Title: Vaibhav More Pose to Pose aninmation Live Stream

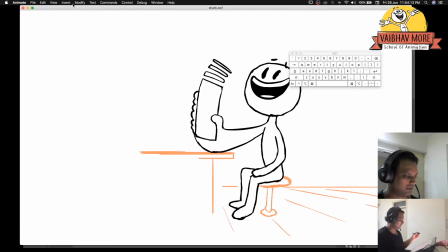12:49 I'm just going to try and play this full screen, and let's see how it looks.
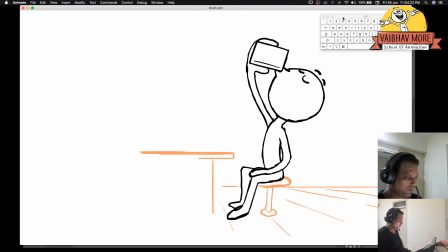12:58 So this would go toop toop toop toop toop, dum doof. Yeah. So what we can do is a couple of things that are important.
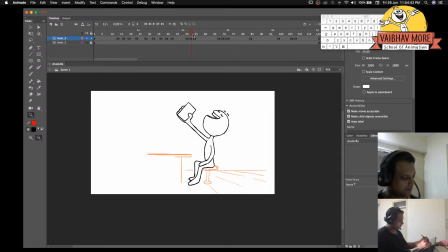13:18 We have got the joke right, but here, when you see this, I need to create a more I need to add more hold on this position. I feel still we can add more hold to these drawings, and then go
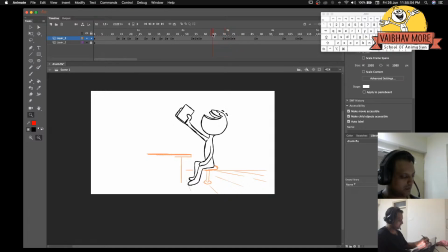13:39 and then go bam. So in between here, I need to take this hand, I need to settle this hand little bit down and turn this head slightly to maybe slightly towards this, and then go with the stretch drawing.
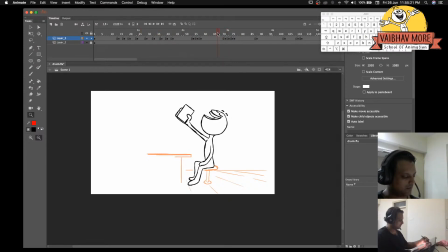13:56 Yeah. So a couple of drawings in between will really really do some magic. And over here, from this to this is like a switch turning off.
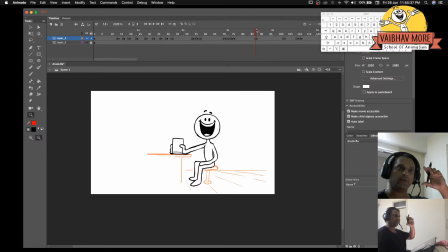14:13 So you one moment you are happy, and the other moment you're just like, you kind of switch off. You kind of turn yourself off into a different zone.
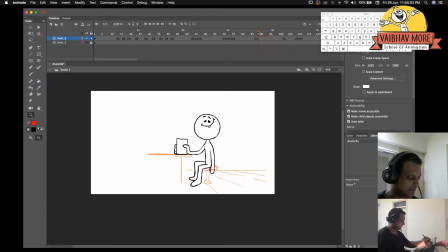14:28 So here, as soon as the hand goes down, it's probably going to dangle a little bit, you know and then from here to here,
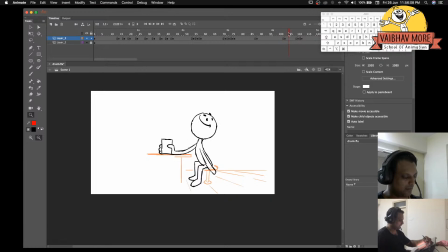14:43 I'm going to probably take this body a little bit back and then ahead, and then bam. Okay, and as soon as it goes bam, I can still show the other hand dangling down.
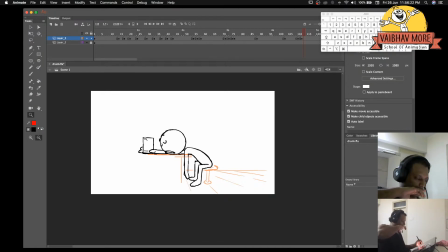14:58 Yeah. And then we can probably refill the glass. Maybe a hand comes and refills the glass. with another glass of beer,
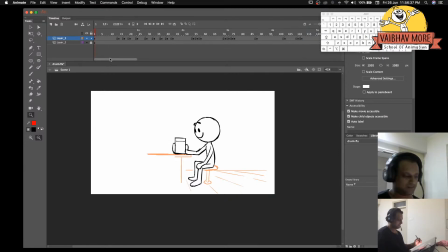15:13 and then again we can loop this to this position, so we can have a nice story going on here. So what I'm going to do is I'm going to add few in betweens, and then we will do the fine tuning together. So see you in the next video.
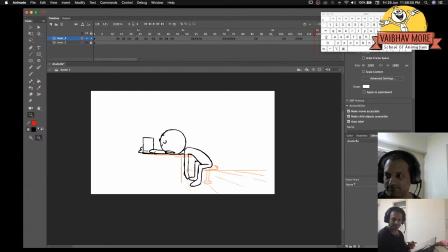15:33 Thank you.
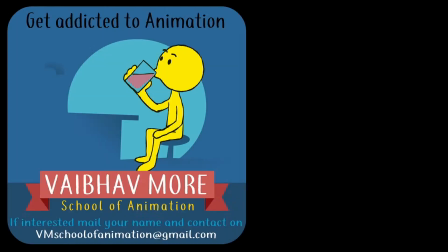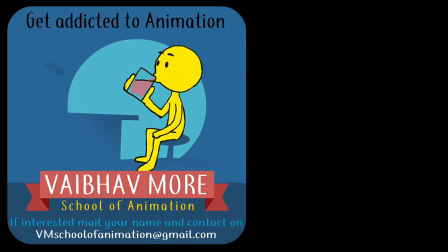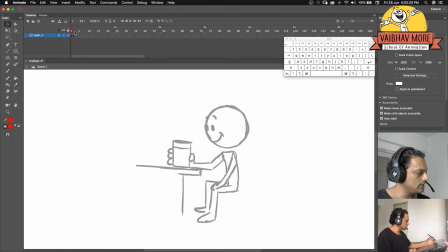15:58 So yeah, like I was saying, the story of this guy is he's having a chilled beer, uh, and then he dozes off.
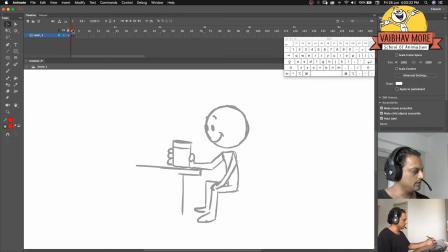16:10 So these are the two storytelling drawings that we created, and so in between is the drama that we have to create. So let me first tell you that when you're starting something,
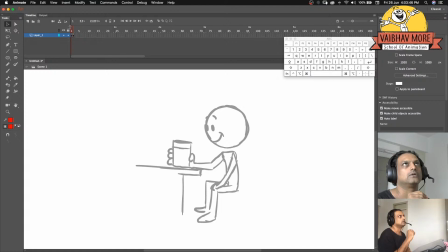16:24 when you're starting to animate some shot, you have to kind of try and plan out the at least the basic act.